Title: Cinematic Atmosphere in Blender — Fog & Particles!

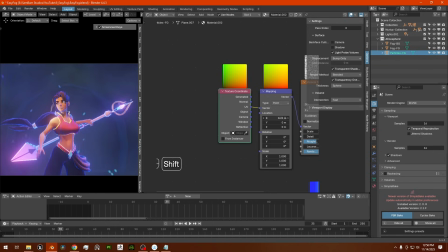[16:22]
So if I animate it moving forward, you see they're moving according to those paths.
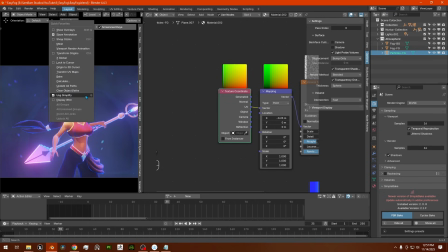[16:27]
It's a little jagged though, to be honest with you. So what I'll do is I'll just remove my simplify here so my subdivisions can be seen. I'll just for a moment remove Nuria, disabler.
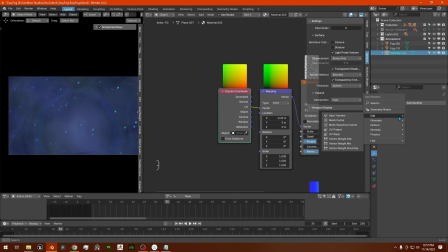[16:39]
And for my particles foreground plane, I'm going to add in a subdivision subdivision surface modifier here. And the reason why is because it'll smooth out the like the geometry on my plane. So now if I move my particles, it's a little bit smoother than before.
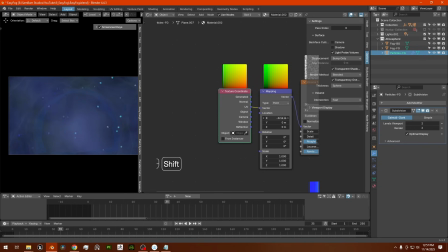[17:00]
If I put it to 2, yeah, it's a little similar. There we go, just like that. And what you can also do is maybe you want to stretch out these particles just a little bit, because you want to sort of pretend, like not pretend, but like play with the motion blur effect. So that's why you can scale them out a little bit on the x-axis, just like that.
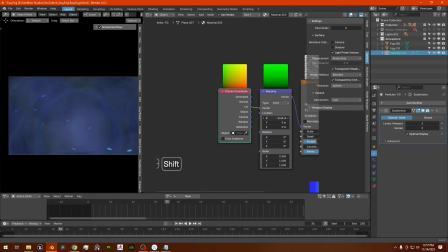[17:20]
So they can move on or move forward just like this, but that's a little too much. So maybe, yeah, it's better. I don't want to do it too much, but because there isn't like any violent wind here.
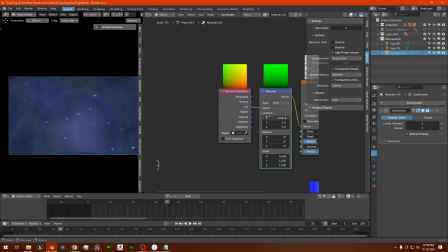[17:36]
You want to keep everything consistent, all the animations consistent. And so what I can do is I can go here and same as before,
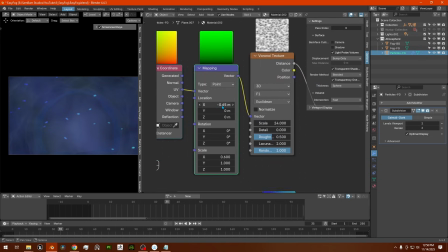[17:43]
we can create a like an automated animation by typing in hashtag frame / in our case maybe minus, let's try 1200 like the other one.
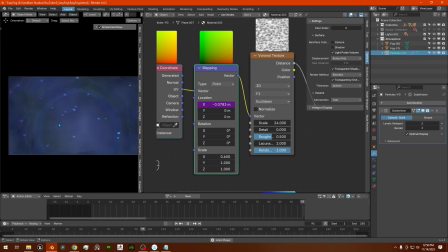[17:58]
Let's press play. It's a little slow, to be honest, so if you want it to be faster, you can make it to be faster. I don't want it to be too fast though, so maybe I'll just put it to 900. And don't forget, the lower the number, the faster the animation.
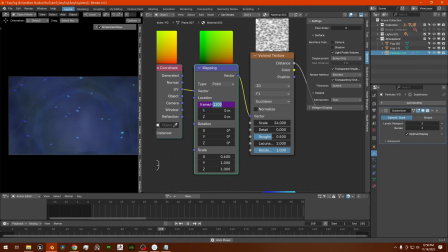[18:13]
The higher the number, the slower the animation. So if I, for example, put 12 instead of 1200, see, it moves very fast. So it depends on what you're trying to do. In my case, 900. Yep, 900 is nice.
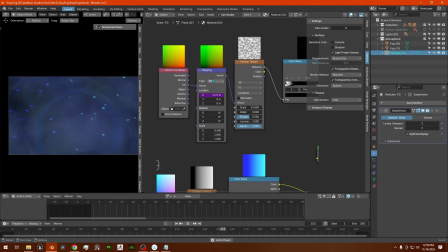[18:30]
So what we can do in a case like this is, because you want to create the illusion of depth.
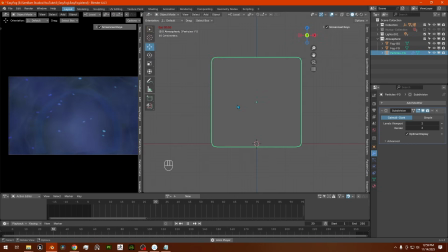[18:37]
And so what you can do is go back to your viewport and take this plane
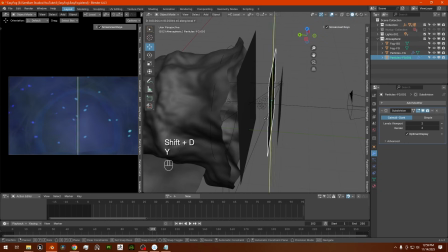[18:45]
and then duplicate it just like we did with the fog backwards like this. Let's put Nuria back on here so we can sort of see what it looks like. Okay, maybe the particles are also going to be going like through her hair, behind her hair, just like that.
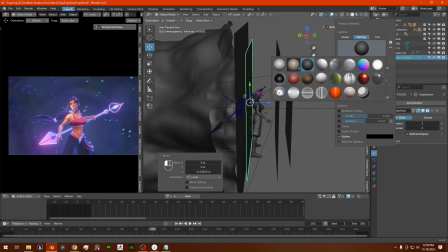[19:03]
I'll put back the gray matte cap. It's a bit more visible.
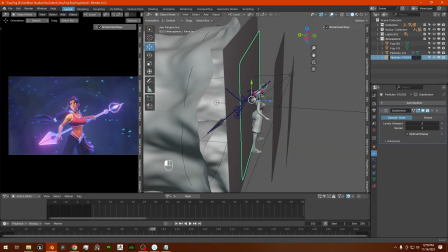[19:07]
But what we're going to do this time, well, first we're going to change its name back to particles BG for background.
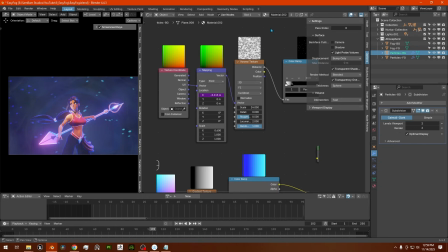[19:14]
There we go. And then we're going to go back to our shader editor and we're going to like duplicate that material so it's separate.
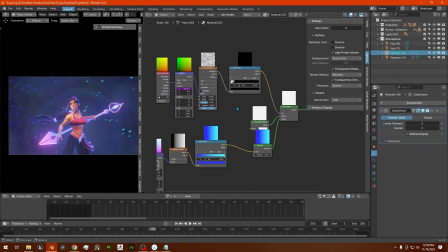[19:23]
And the first thing I want to do always when you're doing a duplicate of particles is make whatever's in the back darker, more dim than what's in the front.
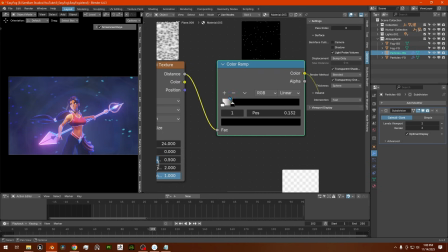[19:32]
So off the bat, what I'm going to go to my color ramp here, go to the white slider and reduce that
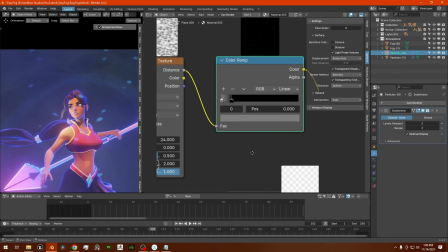[19:42]
to a lower color, to a lower value, sorry, to a grayish value.
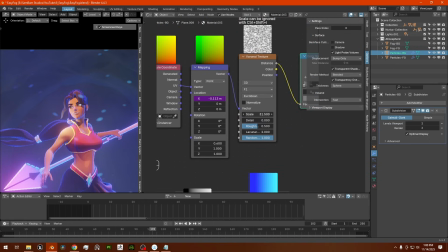[19:47]
And what we're going to do is I'm going to make him smaller. And I'm going to make the mover just a little bit slower. So instead of 900, I'll put maybe 1000. There we go.
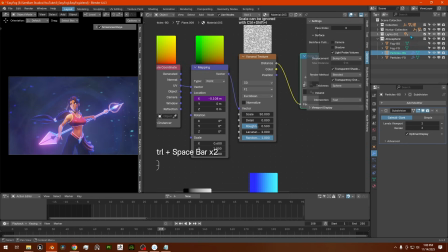[20:02]
So when you press play, actually let me just remove Nuria again.
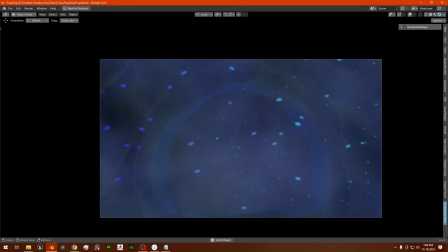[20:09]
And I'll put full screen. You can notice that they're moving from a different motion than what's in the front. The back particles are moving at a different speed and motion than the ones in the front.
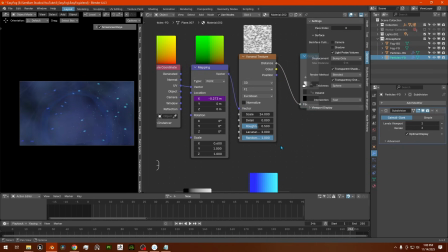[20:22]
And so what I want to do right now is maybe go back to my particles from the foreground and maybe increase the emission strength to like 3.